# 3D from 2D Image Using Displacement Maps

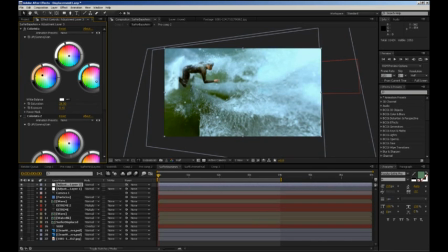(20:29)
You can see the original, and now with the color correction applied, and then I created a mask and a power mask, and then darkened the outside so that I'll have my point of interest on the surfer and the text that will come in here.
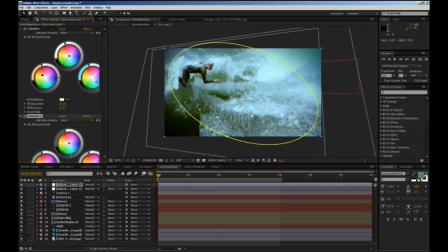(20:46)
I brought in the text, animating it also in the first 2 seconds, so they'll come one after the other, and it'll look like it comes really fast once I apply the time remapping.
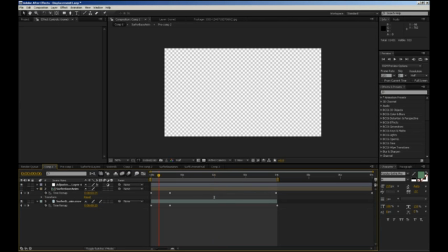(20:57)
And then pre-composed everything, applied another adjustment layer with some grain,
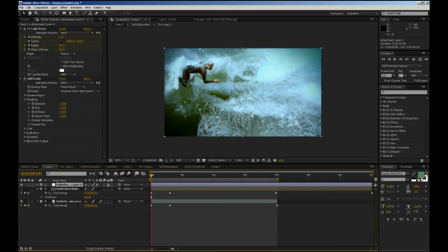(21:05)
using a preset from the Add Grain filter, the Eastman Color High Speed Negative 400T, and I have also used CC light rays to create a flash where the time
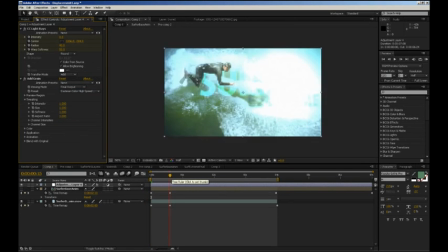(21:21)
change happens in my time remap.
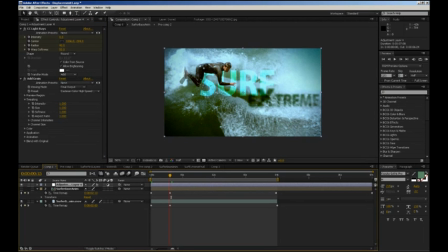(21:25)
I've created a keyframe at 2 seconds and brought it down to 15 frames just to kind of make everything that happens in the beginning really fast,
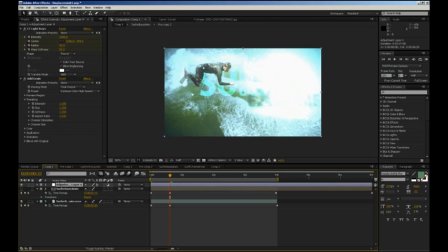(21:34)
and then the rest of it moves slow.
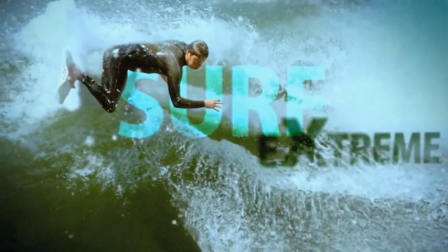(21:37)
And here is again the final result of all of this.
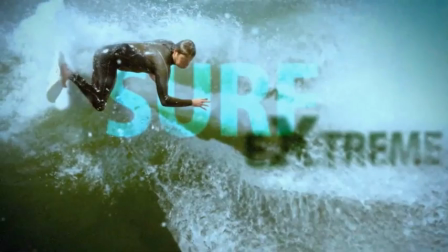(21:44)
Now I'm sure you can do a lot more with it if you want to get into more detail, play around with the splash,
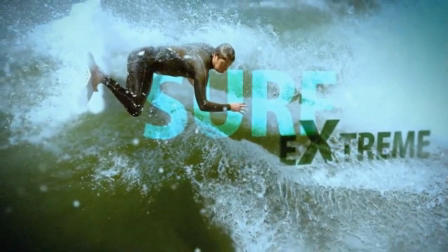(21:51)
create more layers for the splash, different parts of the splash you can displace and bring it forward,
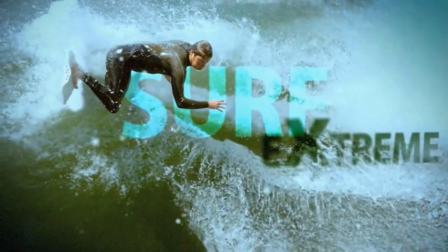(21:58)
and the more you do it, the more you play with it, it'll have more of a three-dimensional feel.
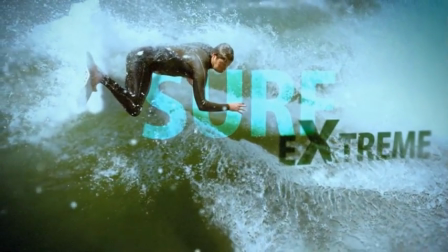(22:04)
You can use maybe better displacement maps to create
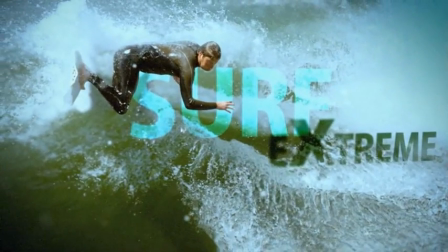(22:10)
better three-dimensional displacement, but I think this works for me right now.
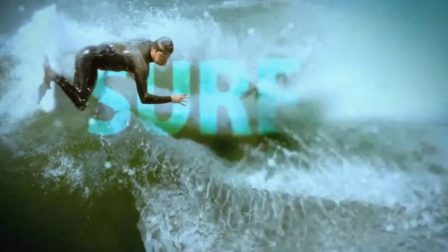(22:17)
It's a nice shot and a cool looking title. Hope you guys enjoyed it.
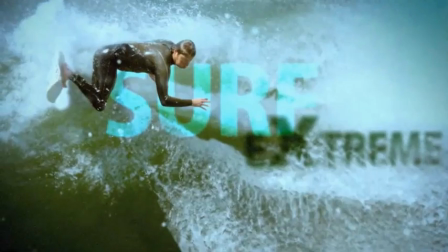(22:21)
This is again my first ever tutorial. I am tutor Ted Gillescu signing off.